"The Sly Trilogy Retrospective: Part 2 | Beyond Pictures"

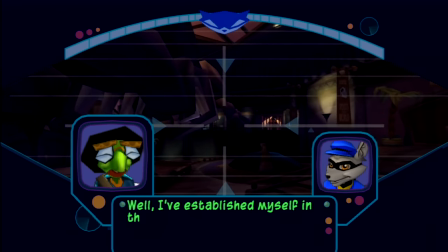8:36 Great first impression. Establishing dialogue now also illustrates interpersonal relationships between the beats.
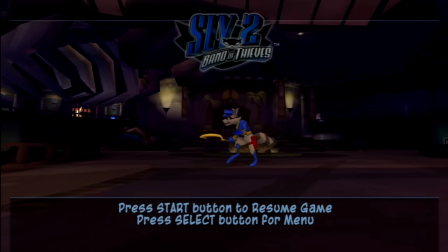8:42 It's expanded in the same way as the now noticeably big area you start in.
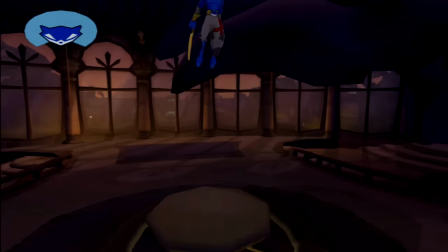8:47 You're free to stretch your legs in this space, the correct path requiring you to move upwards rather than forwards, easing the player into the gameplay's athletic vocabulary.
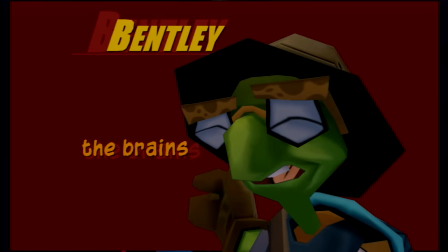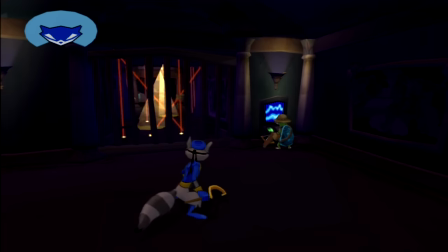9:05 Bentley is introduced as a field character right away, and we get to watch him work, setting expectations for the gang's new involvement.
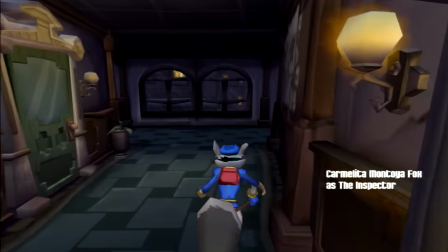9:11 The whole thief thing, it's very strong here. Unlike Sly One's empty police headquarters, this is a public environment with guards visibly walking up and down corridors,
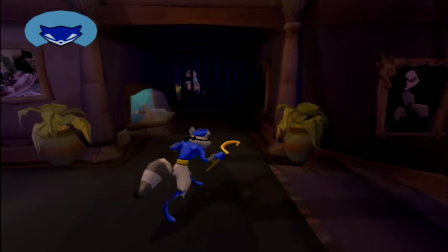9:19 the delicate tension that things could go wrong, set after hearing Bensley's less than competent distraction.
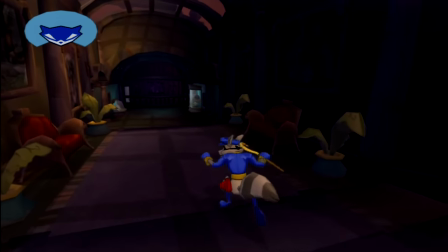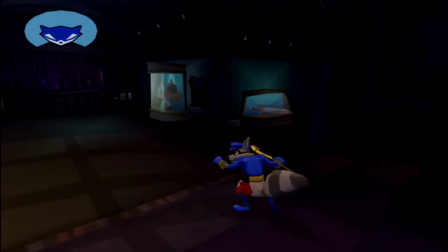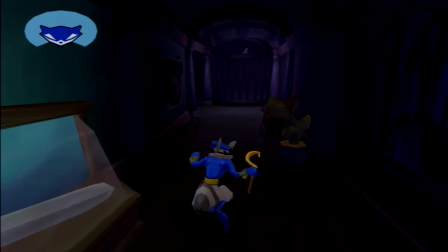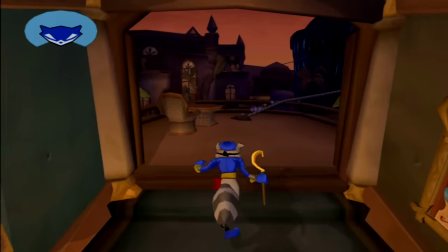9:42 You're released from the closed interior to a wider, still bustling world, as if Sly is pulling off a heist right under the noses of the general public.
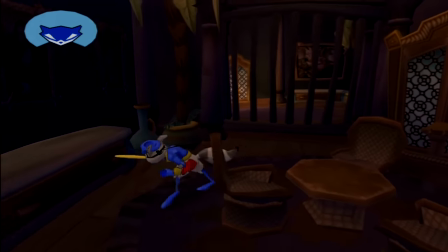9:49 It's all great stuff, though of course no sign of Murray- FUNDERFLOCK!
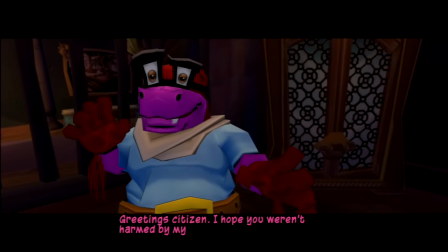9:56 So much has changed, and while we don't know how far that goes yet, it's great to see that Murray now has much more direct interplay with Sly, the same way Bentley did in the original.
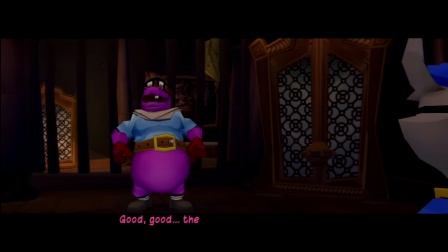10:04 Even for newcomers, he's on view as a wildcard.
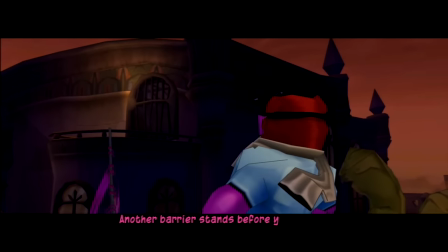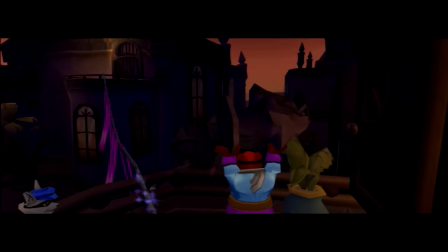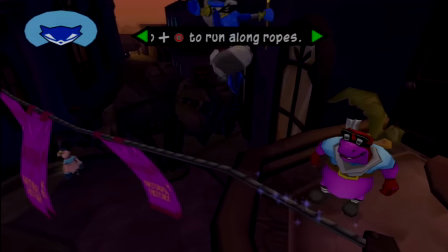10:17 That's loud, maybe we'll get away with this after all. But then we cross from this open space to a closed room. It's clear something is off.
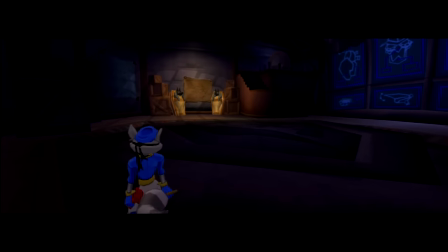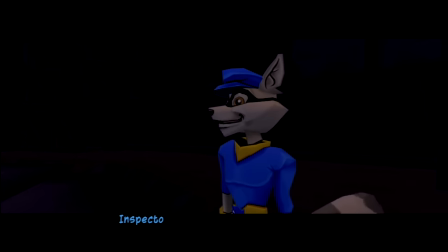10:35 Nice entrance Miss Fox,
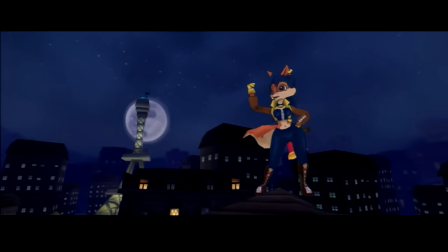10:37 much more deliberated than last time when she jumped out of nowhere after probably t-posing in another dimension off screen, here it's more like she was hiding and BAM!
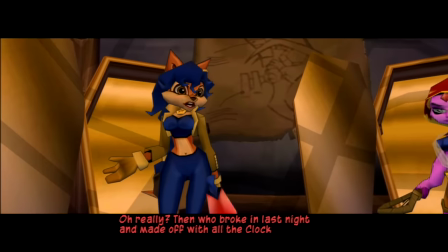10:44 Gotcha! She actually caught Sly, sets her up as a believable threat, and she loses him not because she's bad at her job,
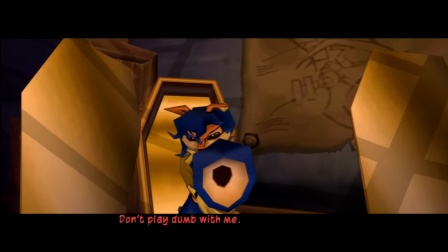10:50 but because of an unexpected new figure distracting her and us with questions about the current status quo.
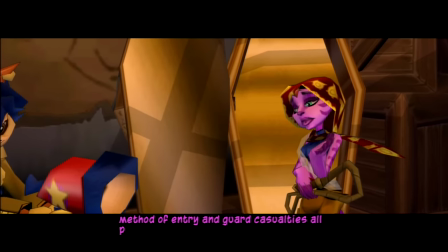10:55 The method of entry and guard casualties all point to this being a claw gang job.
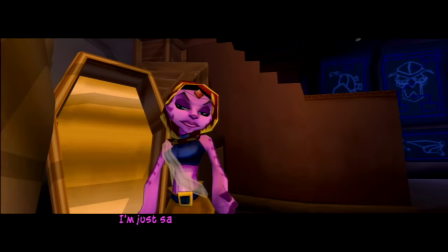11:00 Sly Cooper is right here! I caught him red-handed! I'm just saying that there are other criminals in the world other than- SLY COOPER!
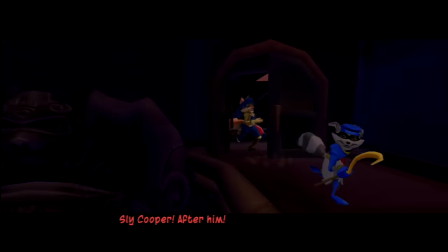11:07 AFTER HIM!
And then...
Moji! Wait up, Sly!
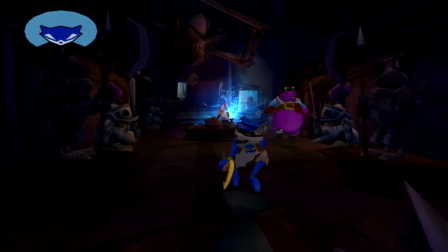11:12 Shake a leg, Murray! It's time to go! This wasn't part of the plan!
Carmelita on your tail, the gang at your side, this is the moment it all becomes clear.
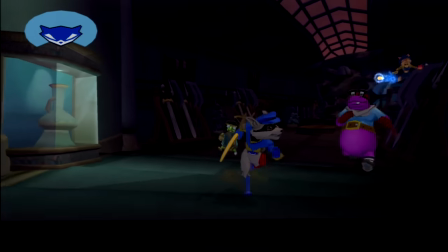11:20 Three lads running from the law and with you at the wheel no less to run along with them. You're an active part of a greater unit, a band of thieves.
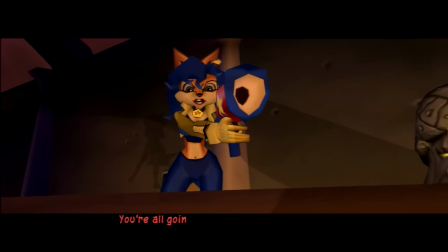11:27 No wait, come back, I didn't say anything wrong.
You're all going to jail. Pick me up at the rendezvous.
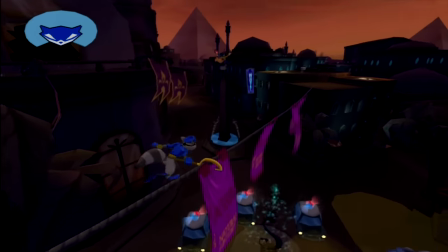11:34 The desperation of escape is conveyed spatially, chaos framed below you as you zip across the wide open rooftops,
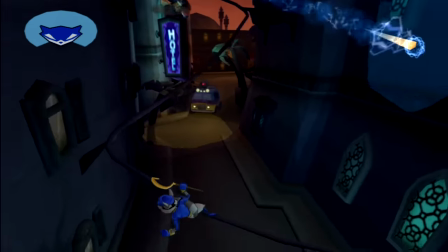11:40 attempting to coordinate with the van, then zigzagging through narrowing points to safety.
I'll find you, Cooper!
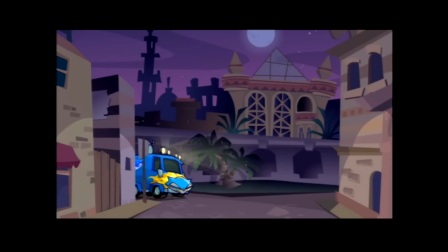11:48 The tension abated, the curtain coming down, we're rewarded with our first 2D cutscene.
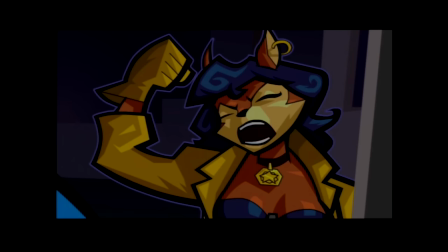11:56 Carmelita's just as angry as ever, she's really quite lovely when she's angry.
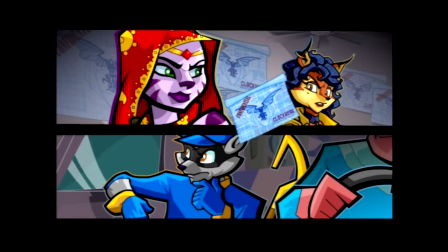12:00 The game's story is finally revealed, well, actually we go on better, we discover what was really going on in the previous adventure.
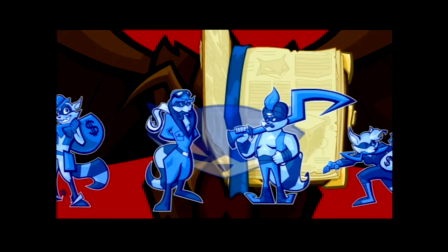12:08 Clockwork. He was consumed with jealousy for the Cooper clan's thieving reputation.
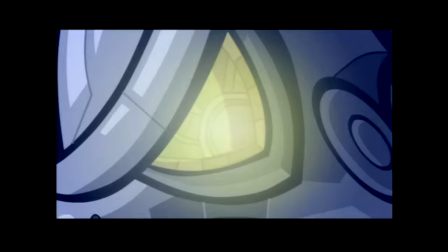12:14 Is it inappropriate to refer to him as a monster? No, not at all.
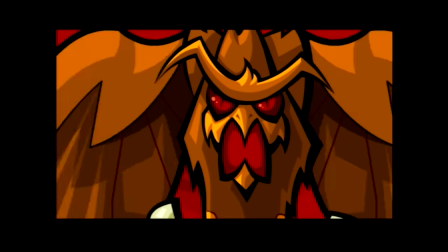12:19 That's a very specific description. Sly wastes no words, along with the violent imagery and sound effects, to show Clockwork as something inhuman.
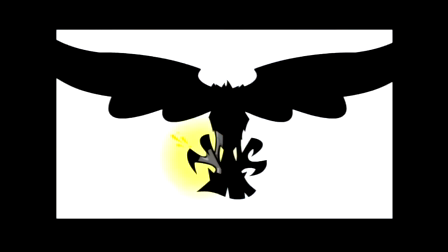12:27 Imagine the hatred fuelling that first decision to replace his mortal body with soulless machinery.
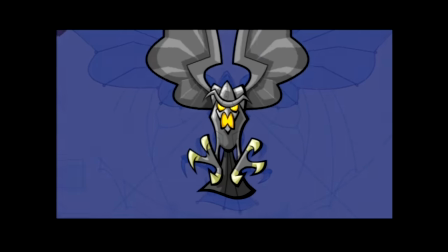12:34 Ultimately, it did the trick. Clockwork lived on.